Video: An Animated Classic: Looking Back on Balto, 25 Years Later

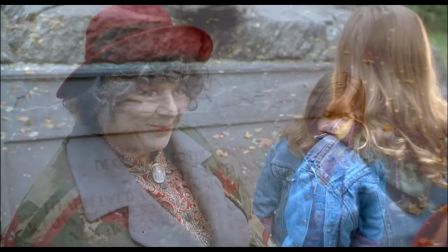[21:22]
The live-action bookends do a great job of grounding the story in reality, but the film's writers cleverly use this framing device as an excuse to tell their own, folktale-like, almost fantasy-esque rendition of the real-life events. As Simon Wells, the director, would later explain,
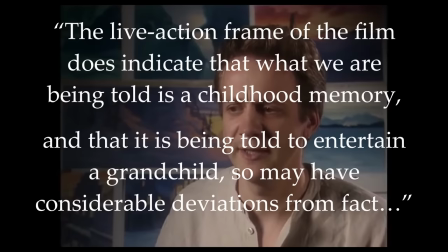[21:38]
the live-action frame of the film does indicate that what we are being told is a childhood memory, and that it is being told to entertain a grandchild,
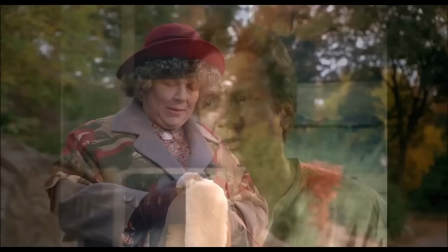[21:45]
so it may have considerable deviations from fact.
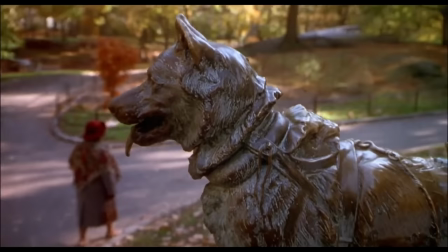[21:49]
Ultimately, arguments against the film's quality on a basis of historical accuracy boil down to the issue of adaptation versus originality,
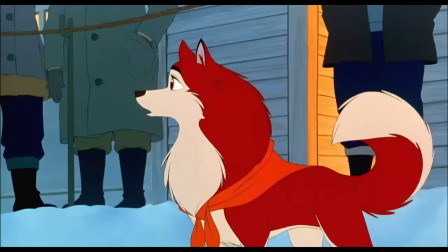[21:57]
and while I can understand people being upset at the film choosing to deviate from historical truth,
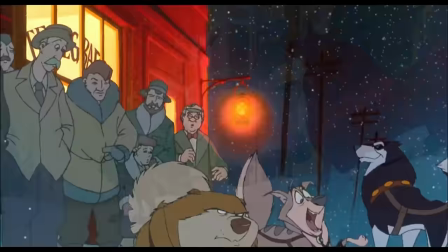[22:02]
I am more concerned as to whether the film's screenplay remains consistent with itself.
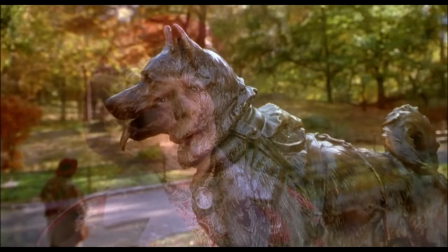[22:06]
Given this framing device, as well as the respectful way the film handles the events it is admittedly loosely based on, I have no qualms with the final result.
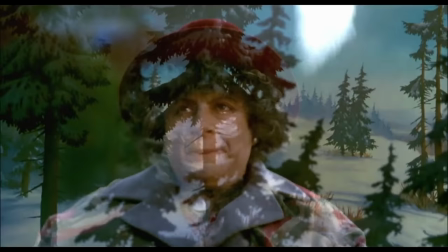[22:17]
Sitting down, the grandmother begins her story, and we transition into the animated portion of the film, being greeted by the frozen Alaskan tundra.
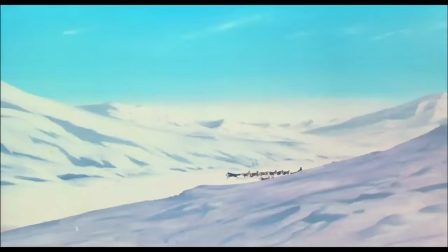[22:25]
As the music builds, two teams of sled dogs burst onto the screen, racing across the white expanse.
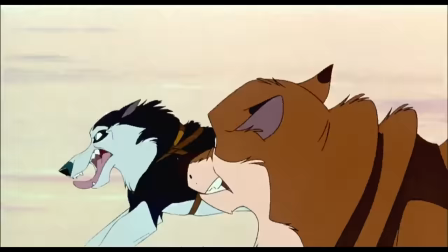[22:36]
Here, we are introduced to the primary antagonist of our movie, the Malamute Steel, who demonstrates his character,
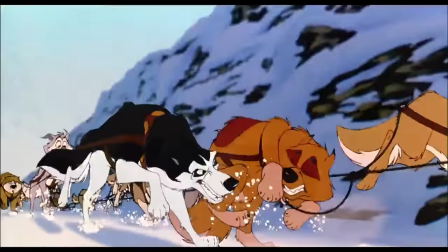[22:42]
or lack thereof, by snapping at a member of a rival sled team to cause them to crash in order to win a race.
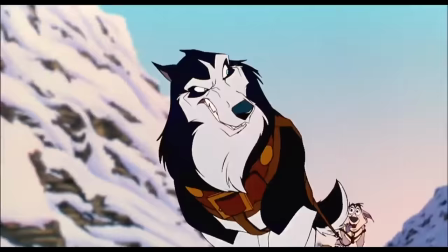[22:48]
Steel is a pretty one-dimensional villain, but that's all the movie really needs him to be.
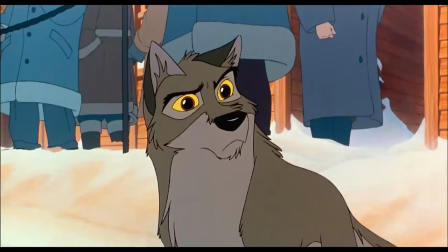[22:53]
He's vain, selfish, and aggressive, and cares only about maintaining his image in the eyes of others,
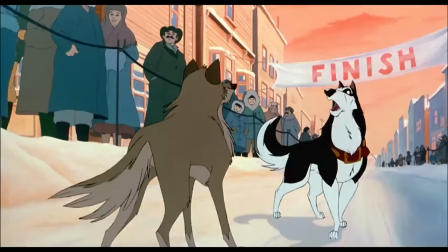[22:58]
a perfect foil for our main character, as we will soon see.
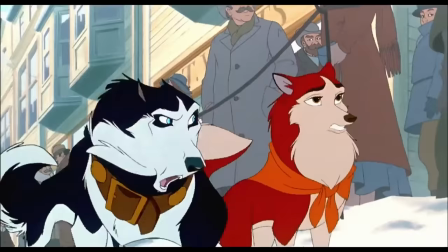[23:02]
The character designers and animators did a great job of conveying his nature through his appearance and movements,
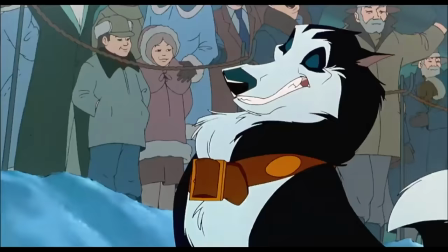[23:08]
as his stark black and white coloring and striking ice blue eyes help to elevate his savage,
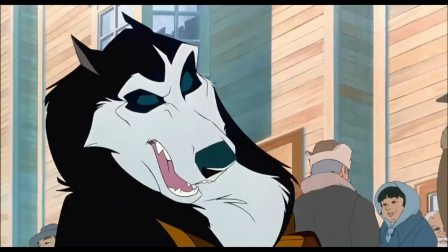[23:13]
predatory countenance and style of movement. Steel is played by veteran voice actor Jim Cummings, who really sells the character as an arrogant,
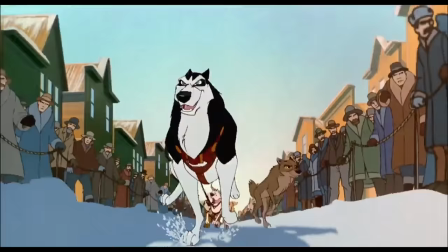[23:21]
malevolent force, managing to make each line delivered sound like a growl.
Hey, out of my way, Lobo!
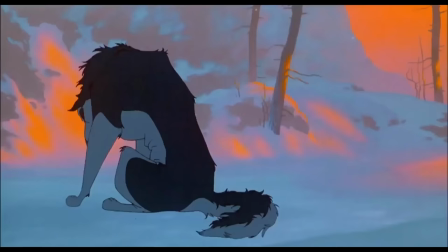[23:29] Get out of here, wolf dog. You better get back to your pack. Everyone is fine.
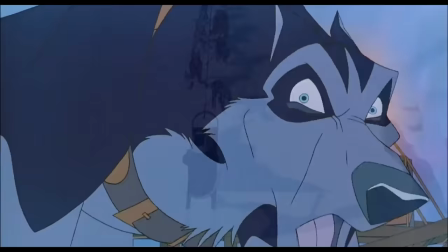[23:39] Touch that box, and I'll tear you apart.
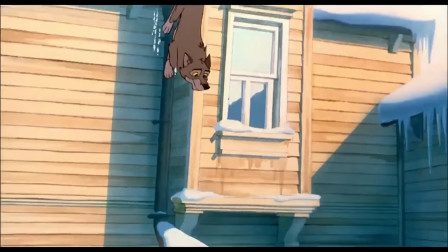[23:43]
From here, we cut to the town of Nome, where we are introduced to our main character, Balto.
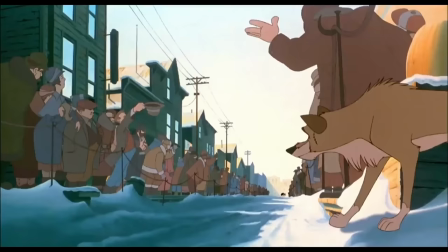[23:49]
Balto is an outcast wolf dog who lives estranged from the other dogs of town on account of his heritage, but longs to be a part of a dog sled team. Dick Zondag, the chief animator and character designer for Balto, did an excellent job at making the character model visually distinctive while remaining in keeping with the rest of the movie's style.
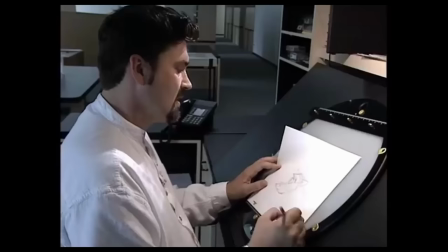[24:08]
Having large, expressive eyes is a pretty standard trick in terms of animation design for providing insight into a character's emotions,
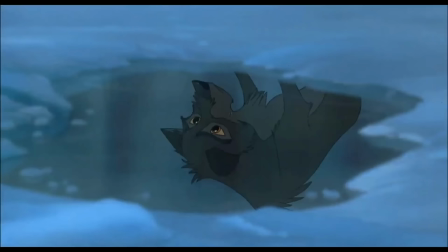[24:15]
but this movie uses that technique to great effect.
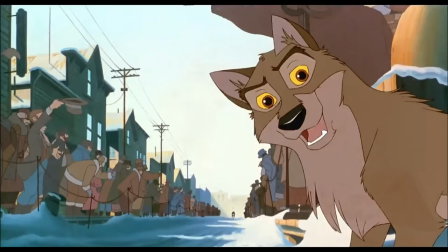[24:18]
Many of the best scenes in this film have little to no dialogue, instead simply allowing the audience to observe and letting the animation and music tell the story.
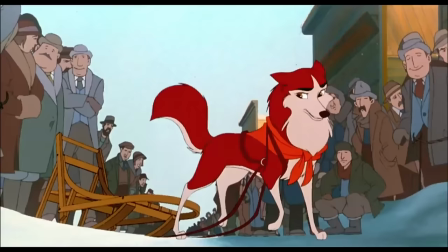[24:27]
Balto is voiced by Kevin Bacon, who does a really good job at giving a modest, down-to-earth performance.
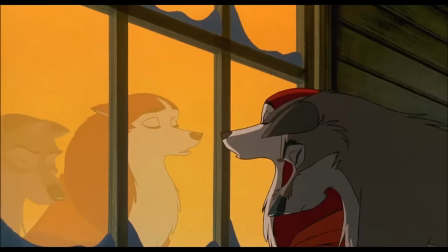[24:33] Jenna? Rosie's in there. In the hospital, why?
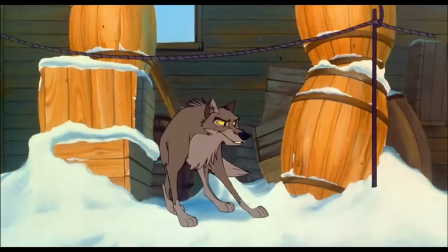[24:39]
I've seen a few professional reviews of the film that criticize him for not putting enough effort or enthusiasm into the role,
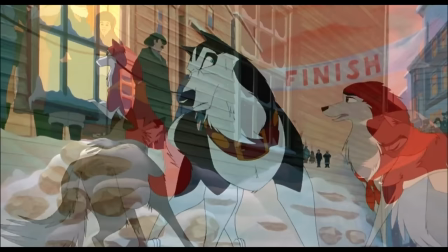[24:46]
but over-the-top flair was never necessary given the more grounded tone the film is going for.
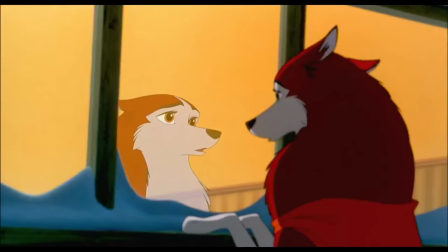[24:51]
Bacon's delivery is alternately gruff and weary, soft and hesitant,
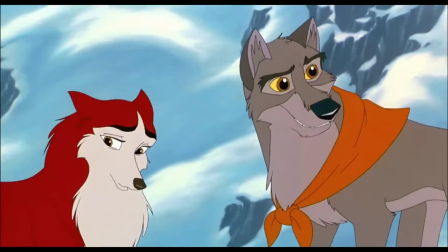[24:55]
somber when it needs to be, fitting perfectly with both the character and the story in which he stars.
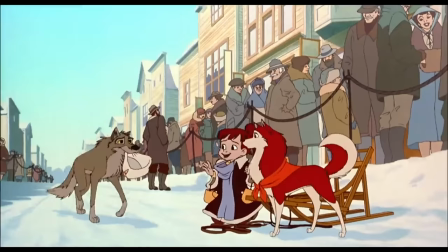[25:01] I promise, Jenna. Go ahead, guys. Take her home.
Character-wise, Balto is pretty standard as far as heroes come.
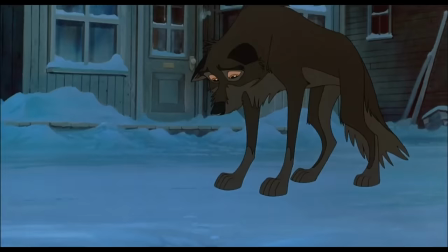[25:09]
He's intelligent, brave, and kind-hearted, but crippled with self-doubt on account of his heritage and outcast status.
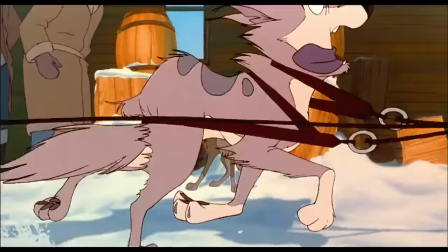[25:16]
A kind of archetypal underdog hero, no pun intended.
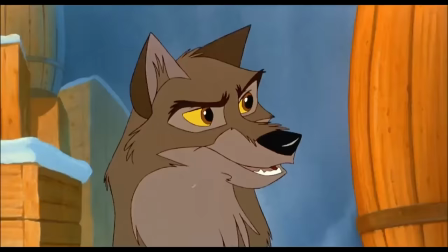[25:20]
He longs to not only fit in among the other dogs of the town, but participate in, and even lead, a sled dog team someday.
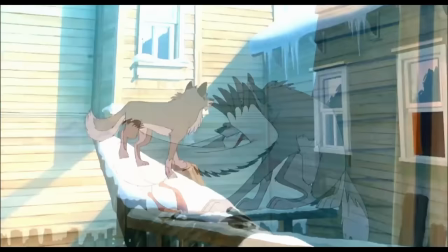[25:27] Every time is a race. You run around like you're in it. Maybe one day I will be.